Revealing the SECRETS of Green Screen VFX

Now I've been getting a lot of comments from you guys to make a tutorial on how I made the green screen forest shot. While I can't make a full-blown tutorial on that since that would be way too long, I can definitely show you guys a step-by-step process of how I made it.
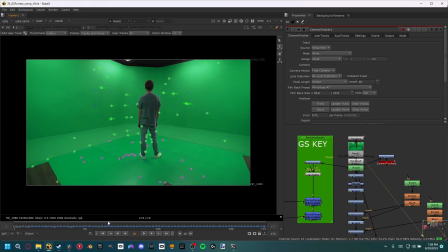0:22 Like all great visual effects shots, we begin with the camera tracking. Instead of tracking in Blender like I normally do on the channel, I instead opted for tracking inside of Nuke.
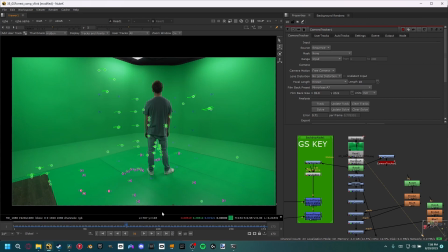0:31 Nuke's camera tracker node is actually really good and I find that it gives really good results in very small amount of time. The nice thing about Nuke's camera tracker is that you can actually select a lot of trackers to be the floor plane rather than just three like in Blender.
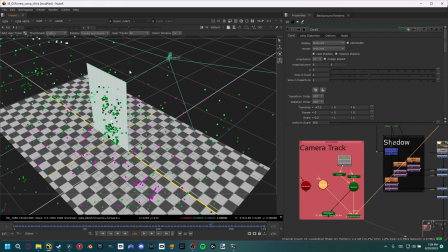0:44 I find that this definitely gives me a better result.
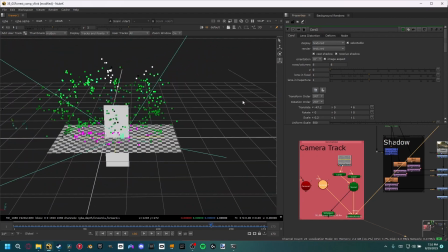0:47 After I have a good track I made a 3D scene inside of Nuke to define where the floor actually sits and then once I was happy
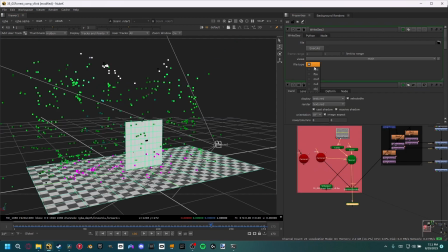0:54 with that result I can actually export that out the geometry and the camera into an fpx file so I can import it into Unreal.
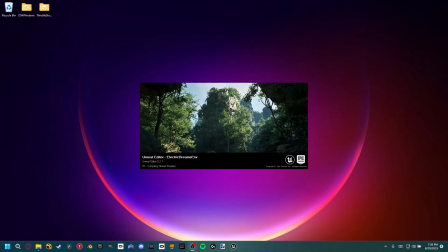1:04 And yes I did use Unreal for this shot since I wanted to try to find a workflow that would work with my visual effects.
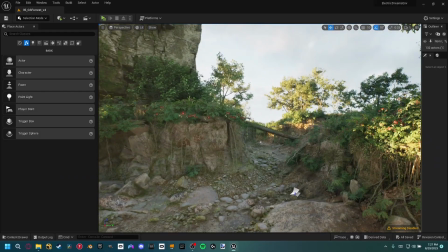1:11 Because I was new to Unreal and just wanted to learn the basics I downloaded one of Unreal's demo scenes to use as the background.
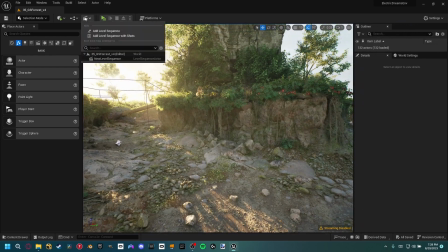1:17 Electric Dreams is a beautiful scene and gave me the look I was going for.
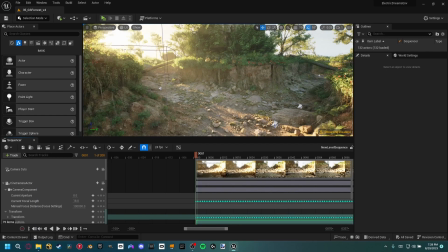1:21 After loading up the level I wanted to find where I wanted the camera to be and I imported the camera in from Nuke.
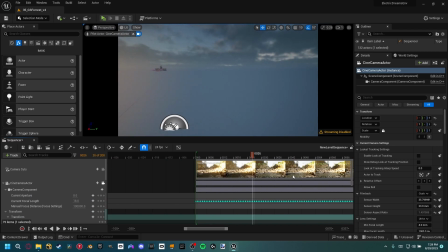1:28 I don't really know the best workflow in positioning a camera that already has keyframe data,
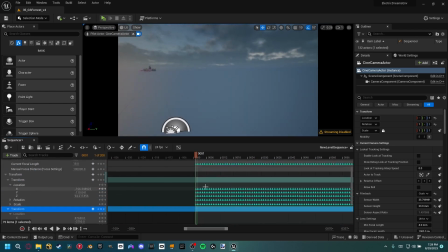1:33 but I found that Unreal allows you to actually add a transform on top of your camera so
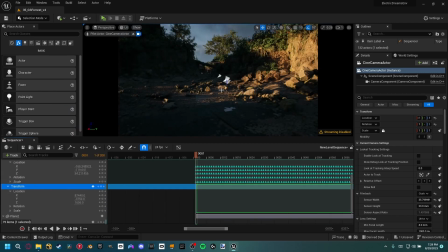1:38 it would actually keep the camera movement but allow me to reposition the camera wherever I wanted.
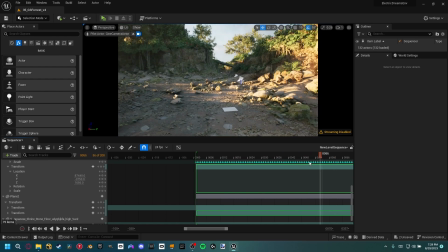1:43 Through trial and error I was able to position the camera on the spot where I wanted my actor to be and I made sure that the ground plane lined up to where I wanted him to stand.
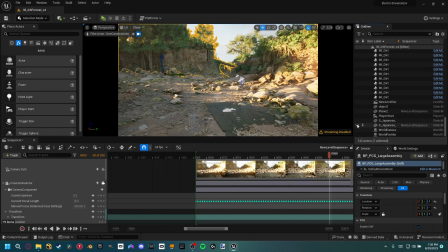1:51 Now since the ground wasn't level I decided to use Unreal's asset library called Quixel Bridge to import in
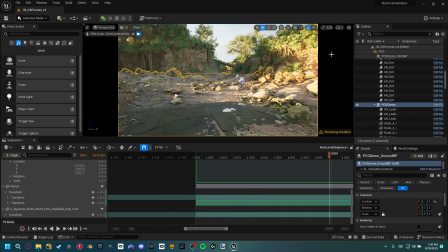1:57 a simple ground object so that my actor could actually stand on a level ground and it wouldn't throw off the camera track.
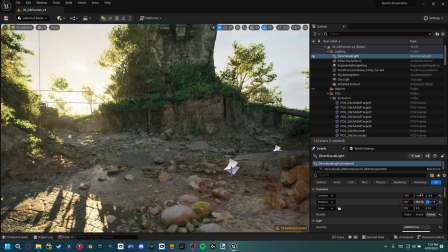2:03 That combined with me testing out many different lighting setups left me a shot that looked like this.
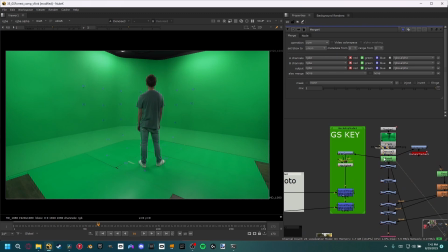2:11 Now into compositing, I brought the Unreal Render back into Nuke to do one final composite.
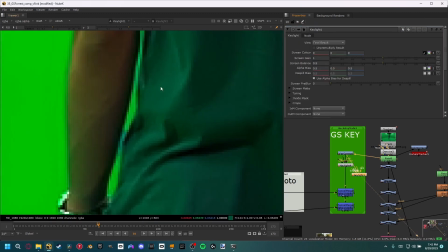2:16 The first step was to actually key out the green screen. I used a variety of techniques including boosting the gain and the saturation.
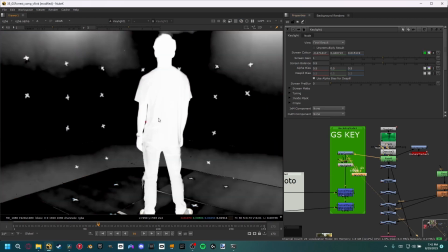2:24 It also helped that my actor was standing still so I really didn't have to deal with any high motion blur, which would have made the keying process way more difficult.
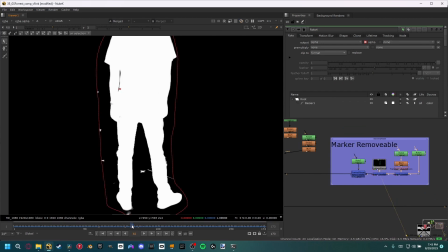2:32 I did have to do a separate roto pass to erase all of my tracker markers, but I was left with a really nice alpha channel.
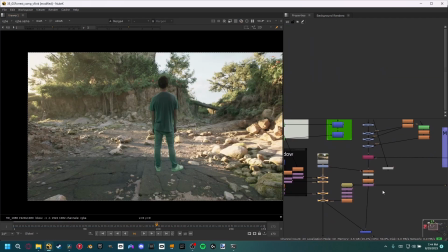2:39 Next was combining the green screen footage with the Unreal Render. I did a ton of color matching, adding shadows, and combining a lot of nodes to blend in the scene.
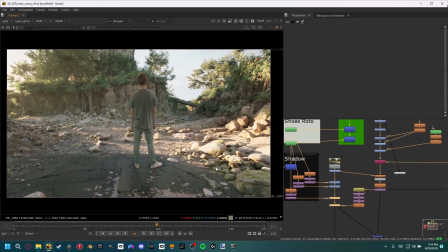2:49 Towards the end I noticed something was missing so I actually decided to add a little bit of haze to the scene.
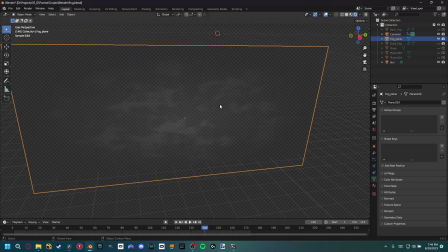2:55 I took the camera track data into Blender and then using a transparent noise texture I was able to make a particle system to act as fog on the ground. I rendered out two layers, one in front of my actor and then one behind the actor so I could composite them separately and make the fog look much more realistic.
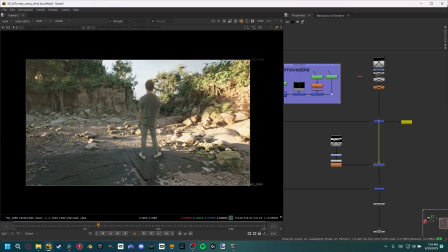3:13 Back in Nuke, once I was happy with the compositing a result I actually exported out a image sequence and took that into DaVinci Resolve for one final color grain.
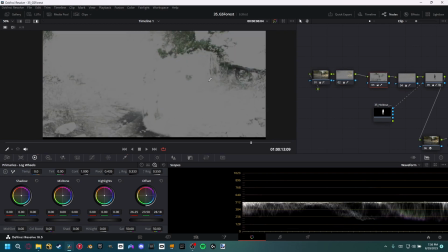3:25 Resolve is amazing for coloring and I was actually able to pick specific parts of the image using Resolve's qualifier tool.
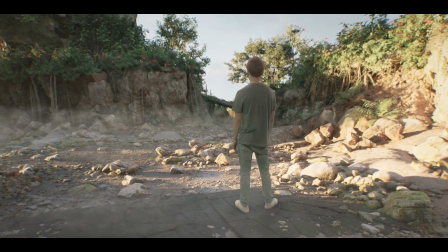3:33 I was able to take my shot from looking like this to a result that felt way more cinematic and from there I rendered out this final shot.
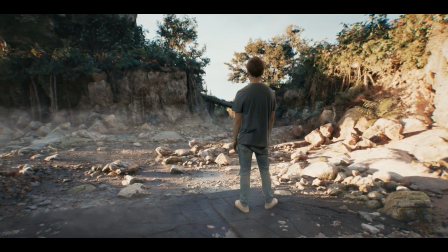This shot took me about 25 or 30 hours to complete and is the culmination of about 6 years of visual effects experience. I hope you guys learned a thing or two about this breakdown and you can apply it to your own artwork in the future.